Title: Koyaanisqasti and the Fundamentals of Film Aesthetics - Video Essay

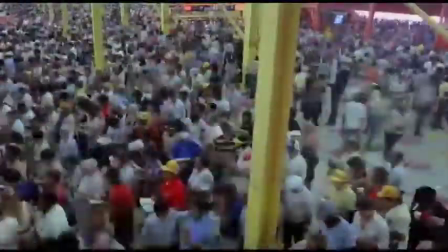0:45 The genre of non-narrative films includes a wide variety that utilizes style and structure to create a unique experience for the viewer.
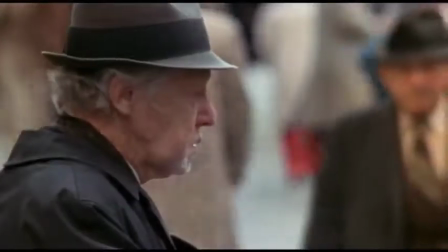0:54 Koyaanisqasti is a film that brings this to the extreme. Without a single line of dialogue spoken, the film is still able to tell a vivid story.
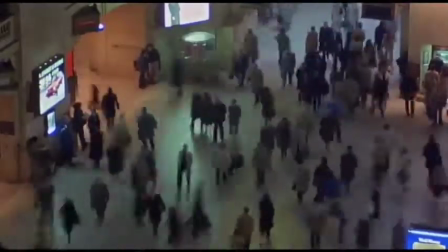1:00 One of the ways it is able to do this is through the use of its distinctive style.
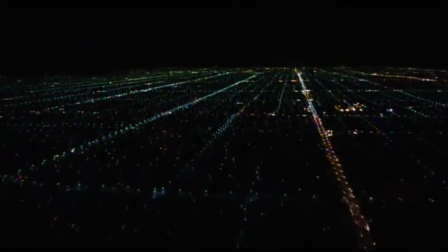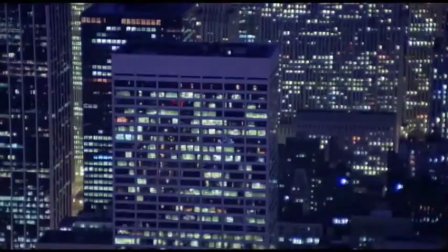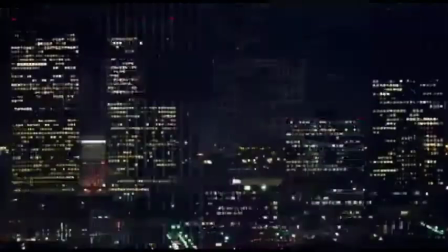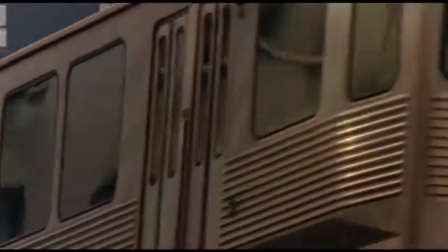1:26 Categorizing the style of film is not a straightforward process, as there are many elements of film that contribute to its style.
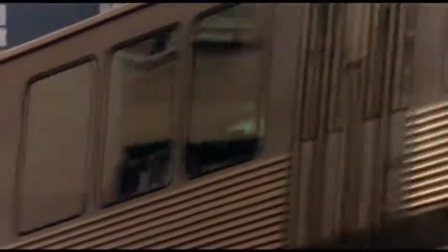1:32 To better identify the specific stylistic choices used to create the aesthetic experience,
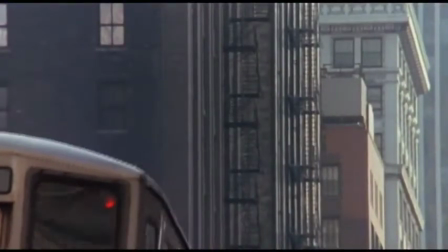1:38 the aspects of the film can be separated into four categories: mise-en-scène, editing,
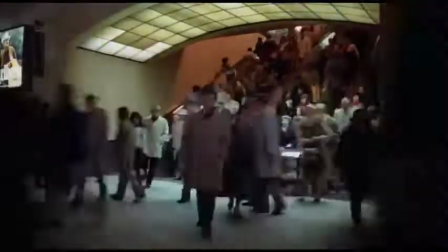1:45 cinematography, and sound.
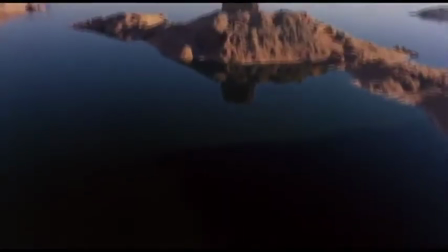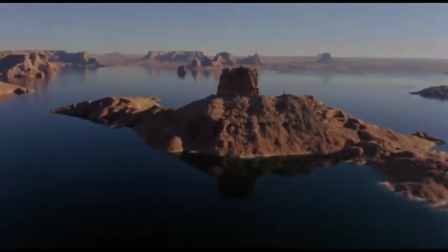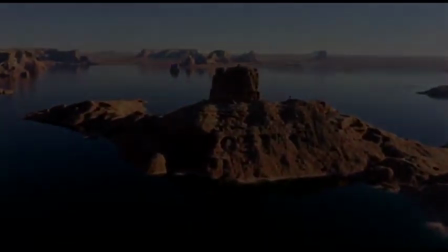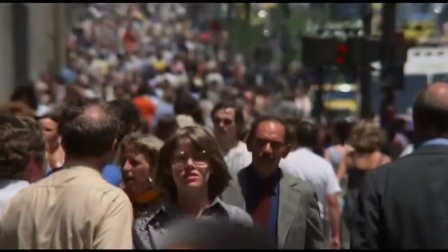2:07 In film, mise-en-scène constitutes everything that lies within the frame.
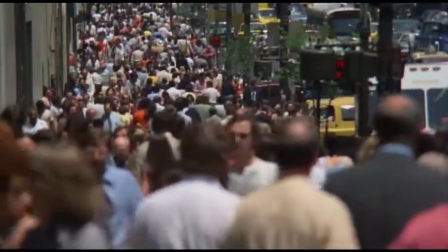2:12 This can include lighting, the arrangement of subjects, and costumes, to name a few.
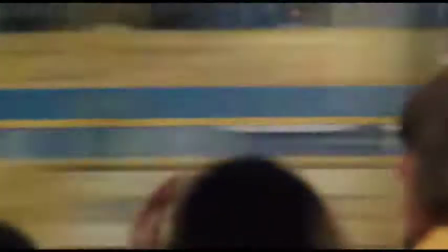2:18 For Koyaanisqasti, there are several motifs that can be observed within its mise-en-scène.
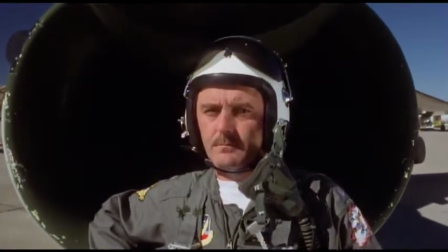2:23 One of these being how human faces are framed throughout the film.
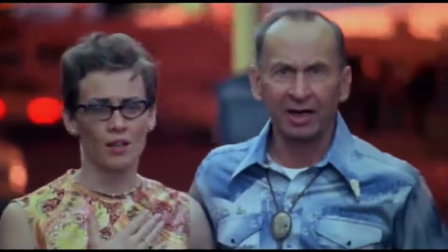2:28 Consistently, the subjects' faces in Koyaanisqasti are centered in the middle of the frame, with subjects making eye contact with the camera.
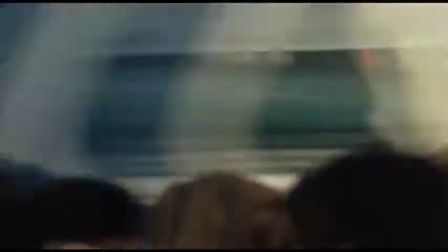2:36 Often, the sullen stare is offset by a dynamic background behind the subject.
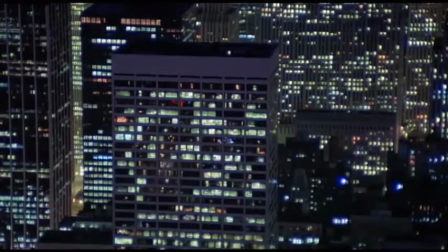2:44 Conversely, the way buildings are framed throughout the film is far different from how faces are.
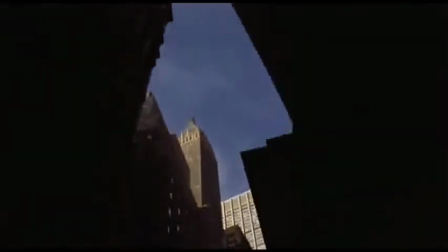2:49 While the face and eyes are always easily distinguishable, buildings are framed so abstractly,
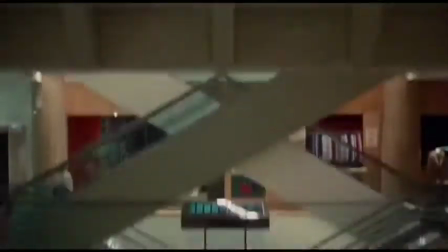2:56 so much so that at times it is hard to understand where one building starts and the other ends.
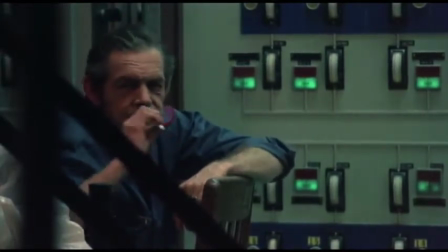3:06 Personally, I believe this stylistic choice was made in order to highlight the personal connection from human to human,
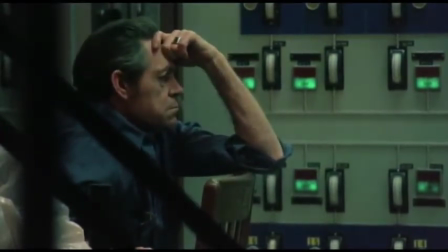3:11 while also making clear that while buildings are made by man, they are still very much obscured to the nature of man.
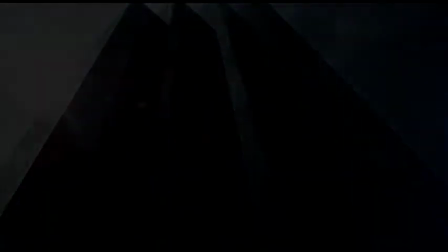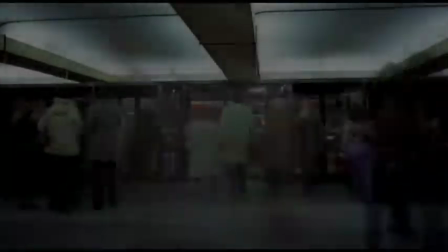3:25 Of all of the four categories of style within Koyaanisqasti, cinematography is used the most effectively.
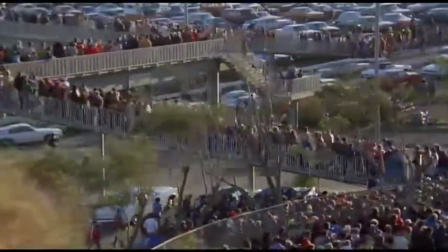3:31 There are many motifs used in the cinematography that utilize a wide array of techniques,
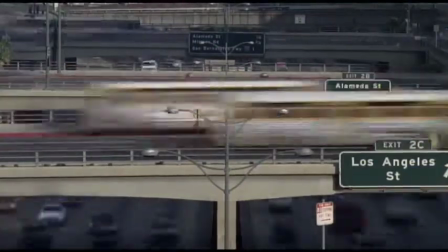3:37 such as adjusting lens length and altering frame rate to create the unique style present in Koyaanisqasti.
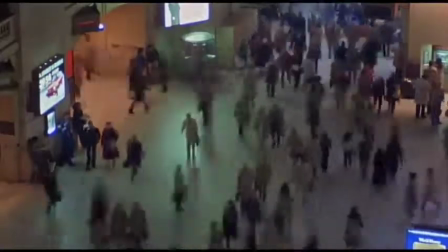3:45 An example in the film of the stylistic cinematography is the way in which the frame rate is increased and decreased in order to create a certain effect.
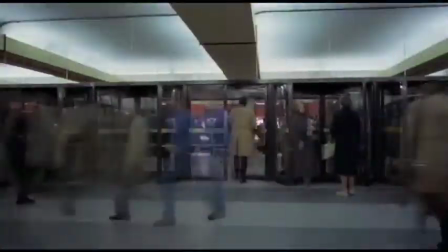3:54 There are multiple shots within the film where the sequences of crowds have decreased frame rate, making the movement of the crowds flow much faster.
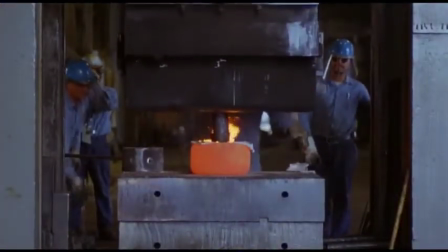4:07 Conversely, the frame rate is also increased in some shots to create this visual similar to slow motion.
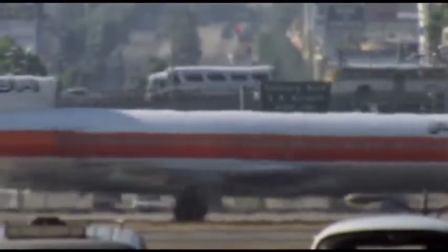4:16 Another technique of cinematography present in Koyaanisqasti is the use of varying the lens lengths.
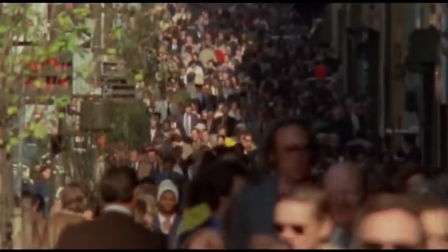4:23 Occasionally the film will use lenses with very high focal lengths in order to compress the visuals within the frame.
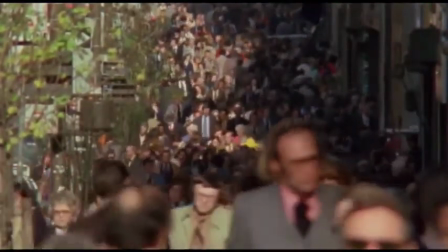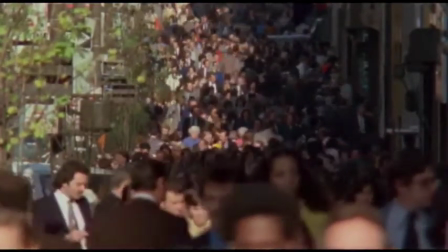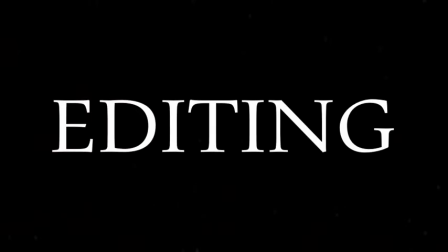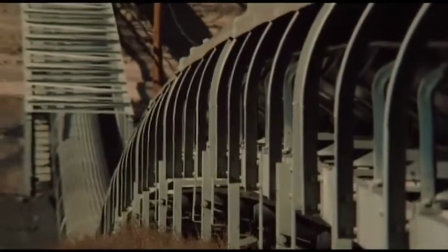4:46 Out of the four categories of style, editing is easily the most unnoticeable.